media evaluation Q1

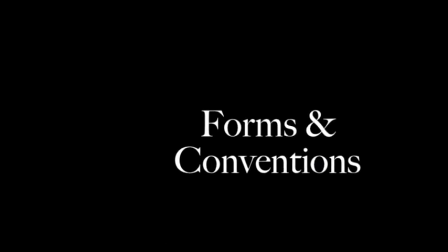Within my media products that I have created, I have used many different forms and conventions of real media products.
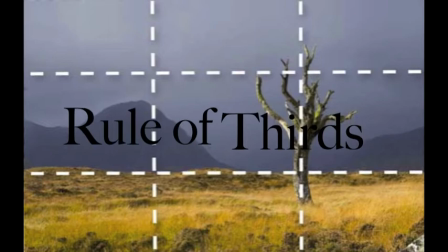One convention that I have used is the rule of thirds. I stuck to this by using the bottom horizontal third in my film poster.
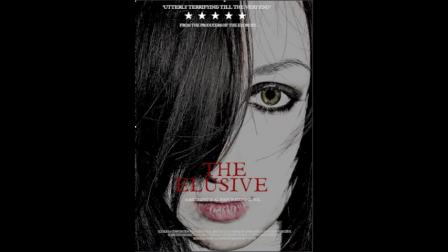I got this idea from looking at many different film posters, such as Insidious, Saw, and the Texas Chainsaw Massacre.
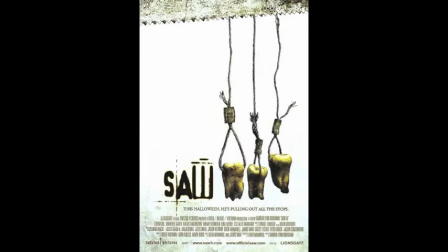I chose to use the bottom horizontal third as people are familiar with this form of layout and will therefore straight away recognise that this product is a film poster.
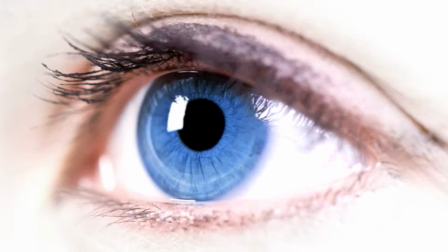The bottom horizontal third is important when designing a film poster, as this is where the viewer's eye is straight away drawn to.
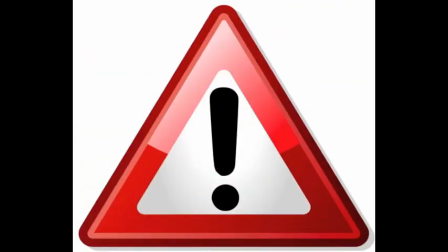This means that in order to get the audience's attention, the bottom horizontal third needs to be used.
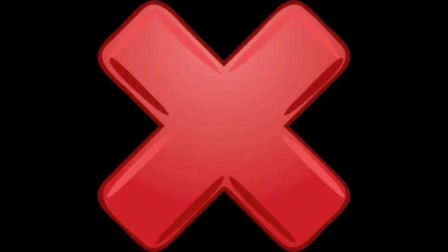Without the rule of thirds, the viewer's eyes would not be drawn into the title,
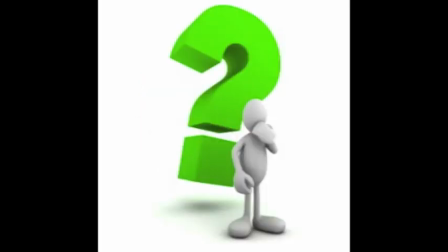which may lead to the film having a lack of viewers, as the audiences will be unaware of what the film poster is advertising.
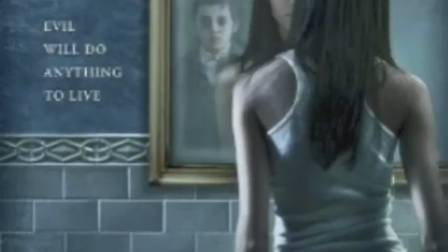When looking at the film posters from other horror genre films, I realised that there is little writing and a lot of image.
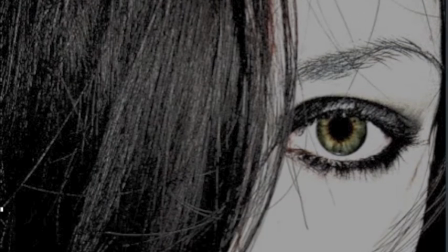I took this into consideration when developing my own film poster and decided to use as little writing as possible,
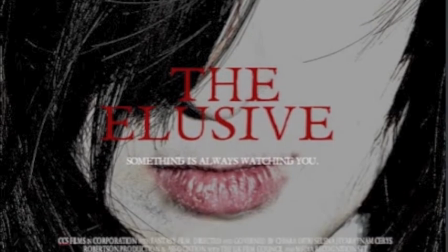making sure that the image was the main focus. I also used the strapline, "Someone is always watching you," which is a typical convention for film posters.
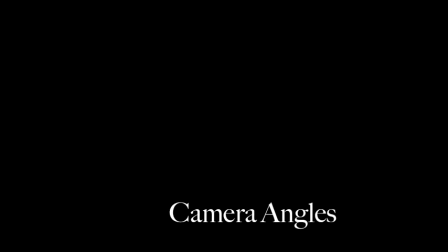Within my main product, I've used a variety of camera angles. The camera angles that I've chosen to use are typical conventions of horror films.
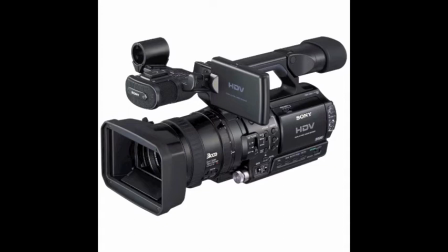However, my camera angles also challenge the typical conventions of horror films.
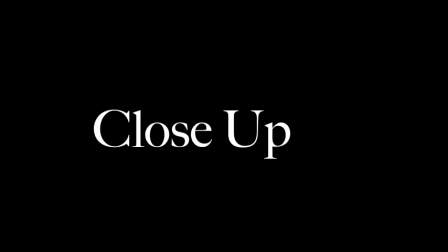One typical convention that I used was the camera angle close-up.
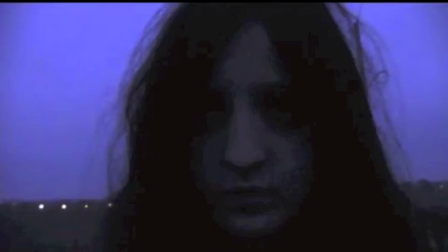I decided to use this angle as I felt it would be a shock for viewers with sudden close-ups of my characters' faces, in particular my scary character Gretel. The close-up camera angle is a typical convention for horror films, as it is used to give dramatic shock to viewers when they least expect it. Another camera angle that I used in my main product was the long shot. This angle was used to give viewers an idea of where the location is set.
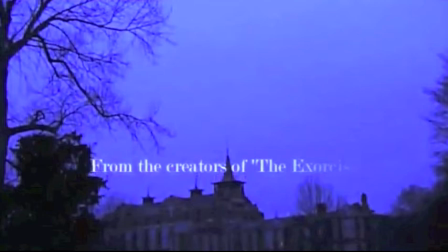This is also a stereotypical convention for horror films, as it is used to identify to audiences where the film is being set and where the main location is. A camera angle that I used that is not conventional for horror films was the zoom.
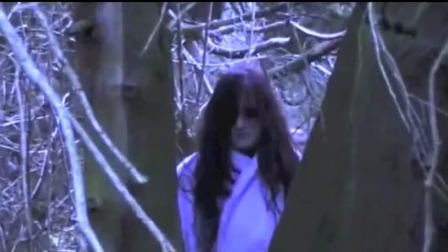I decided to use this convention as I wanted audiences to be given an extreme close-up of the character Gretel to give emotional pleasures of view.
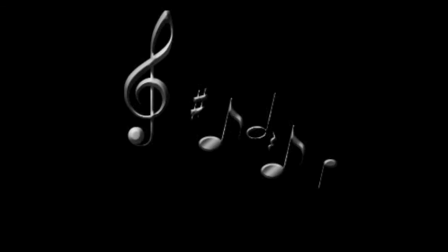Another convention of horror that we chose to stick to was the music that we used in our main product. It is conventional of horror films to use creepy, mysterious music, as it reinforces that the film is from the genre horror.
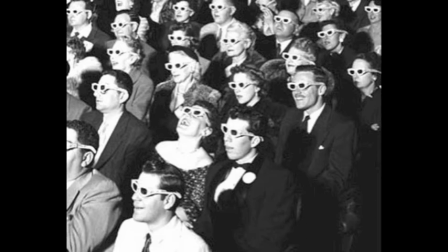We decided to stick to this form of music as we felt it will make our main product recognisable for audiences,
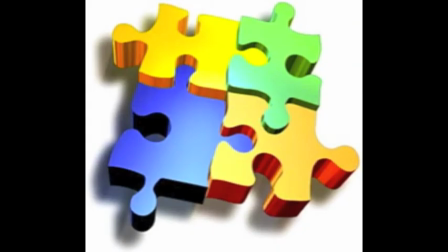and they would know from the very start that the trailer is advertising a horror film. Using mysterious music in our main product creates an intellectual puzzle for viewers, as the audience will constantly be wondering what's going to happen next.
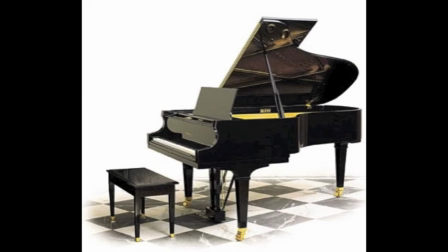When listening to the music, you can hear the sound of certain objects such as a child's toy. We hear this when we see the images of Gretel becoming closer to the camera. This sound adds to the tension being built in the trailer.
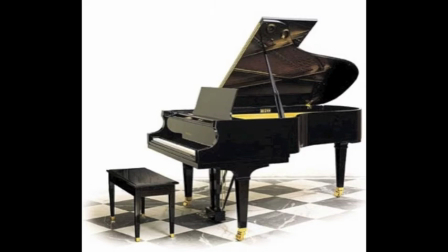The sound of a piano instrument is also in the trailer to show the slow-paced actions until the faster-paced music and actions arrive. In my main product, I also stuck to the typical convention of the representation of a young teenage girl.
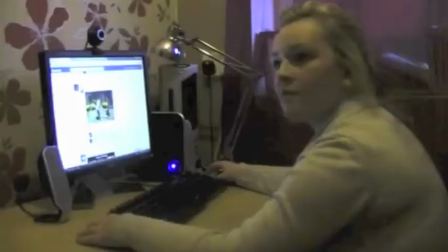The use of a girl or young child is often represented in horror films as it emphasises how vulnerable the character is.
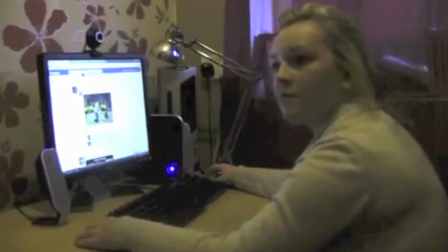I chose to use a girl who has blonde hair and blue eyes to play the role of the girl being haunted.
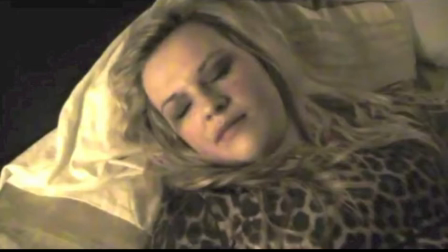I chose to do this as I felt it would reinforce that the girl is vulnerable to audiences.
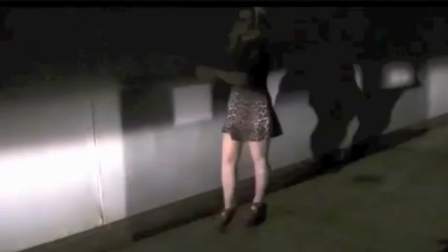An existing product that our product compares to is in the representation of a young child in the film Halloween.
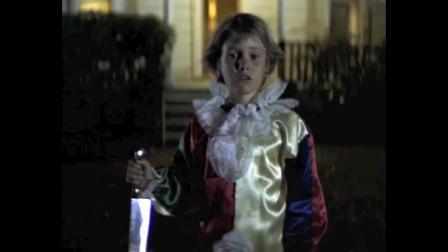As you can see in the image, the young boy is holding a knife. This creates the impression that the young boy is vulnerable and unable to protect himself from any danger.
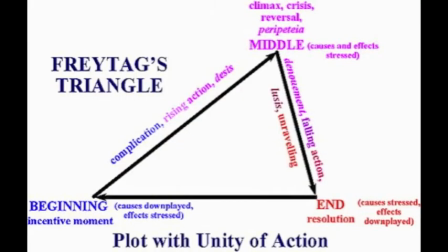Another convention that is used in horror films is the rapid flashes of fast-moving images. I decided to include this convention in my trailer as I wanted to build up to the climax relating to Freytag's triangle. I have done this by starting off with calm music and slow shots of my character,
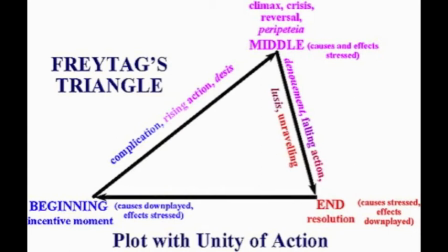Gretel, until eventually making music faster paced and the shots quicker, leading up to the final climax.
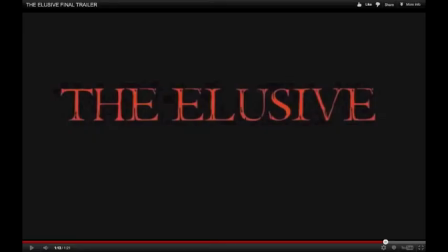On all three of my media pieces that I created, I decided to use the colour red for the titling.
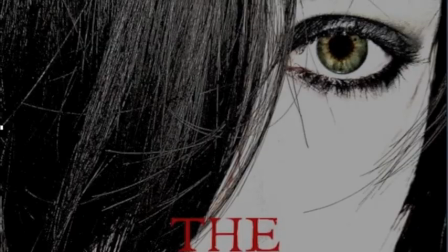This is a typical convention of the film horror, as audiences automatically link the colour red with blood and violence.
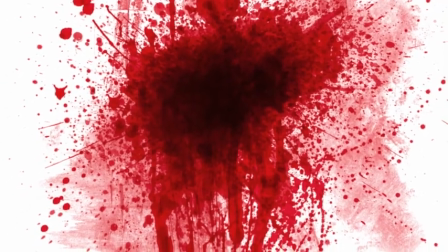I used this convention to attract audiences to my film magazine, poster, and film trailer.
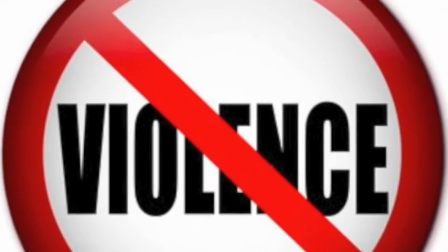I have also done this to reinforce that my film is from the genre horror.
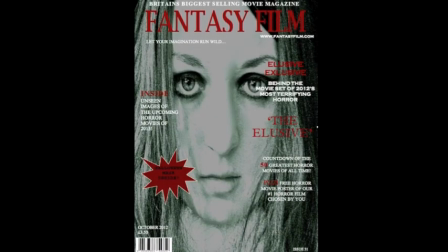My media product also challenges a lot of forms and conventions of real media products. One way that this can be shown is through my magazine cover. On my magazine cover, I chose to use an image as the main background. I also chose to not overlap the title with the image.
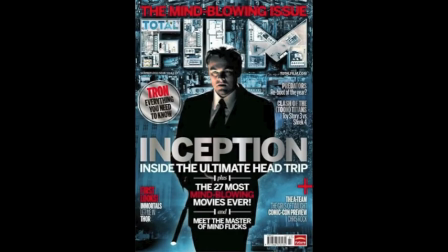However, on real media products that are already existing, this is not a stereotypical convention. Through my research,
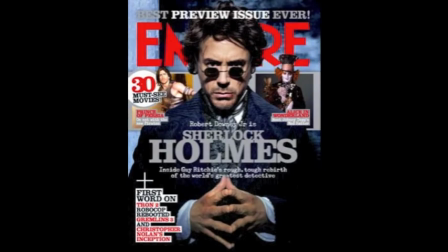I have found that overlapping the title on magazine covers is often done as the magazine is well established and does not need the title to sell the magazine. Also, the image overlapping the title is often a well-known actor or actress.
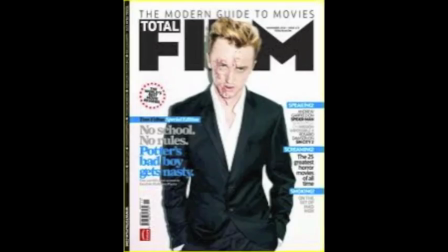I decided to go against this convention for my magazine cover, as even though the magazine would be well known, audiences would not know the film as it is a new film out, and the actress on the front cover is not well known.
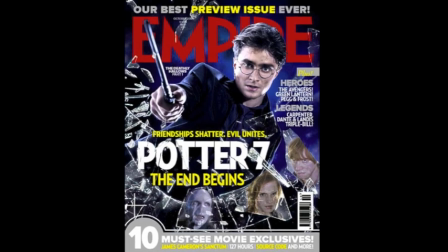Therefore, if I were to place the actress over the title, the magazine may not sell as well.
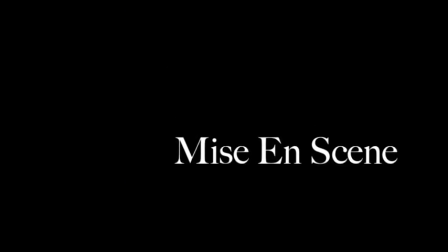Mise-en-scene was also used in my film trailer, both contradicting and reinforcing typical horror film conventions.
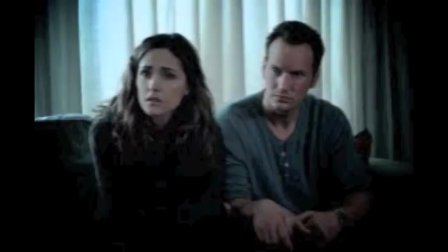This was done through the use of outfits that I used for characters, as they were not conventional.
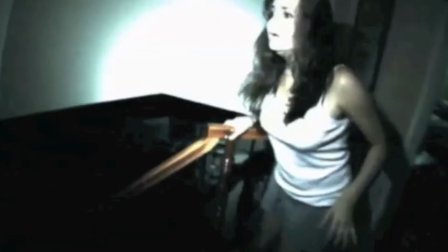In horror films, the character's clothing is very dark and unfashionable.
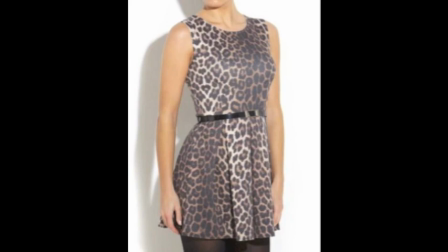However, in my film trailer, I decided to keep my character's clothing fashionable, as it would appeal to my target audience of 18 to 21-year-olds. I'd done this in the film trailer by dressing our character, Rachel,
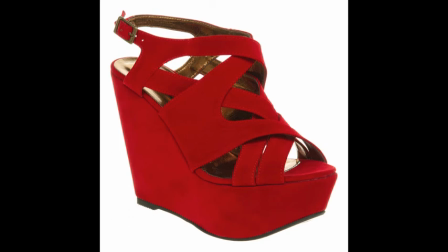in clothes that would be seen as fashionable by my target audience, such as the leopard print dress and the red heels.
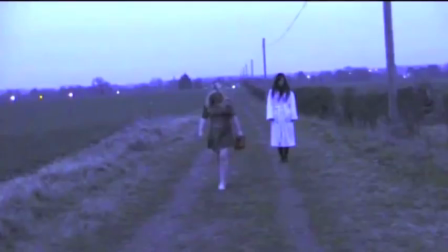The reason I chose to do this was to keep my target audience interested in my trailer and to make them feel that they could relate to the film. My mise-en-scene also reflects the use of typical conventions of real media products through the use of lighting that I decided to use.
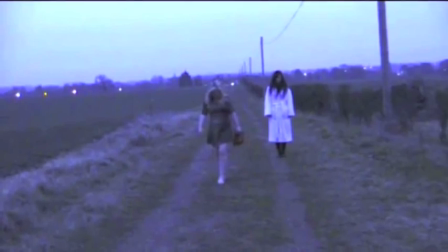I used non-artificial lighting as I wanted our trailer to be shot in the dark, giving audiences the impression of gloom and mystery. This is a typical convention of horror films, as producers want the films to be as scary as possible.
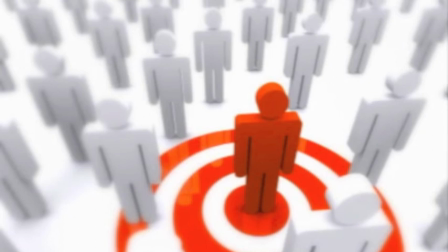My product was aimed at a targeted audience of 18 to 21-year-olds.
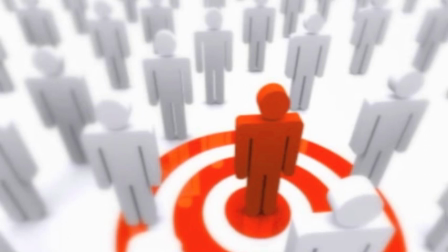This uses typical conventions of horror films as they aim their products at young adults. This is done as children are too young to watch the age rating on horror films,
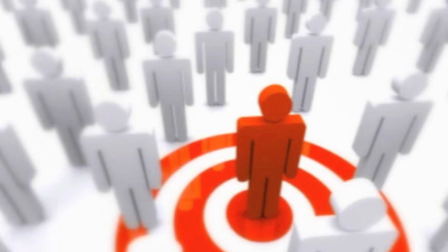and adults tend to lose interest in horror films and the thrill of being scared through emotional pleasures of viewing.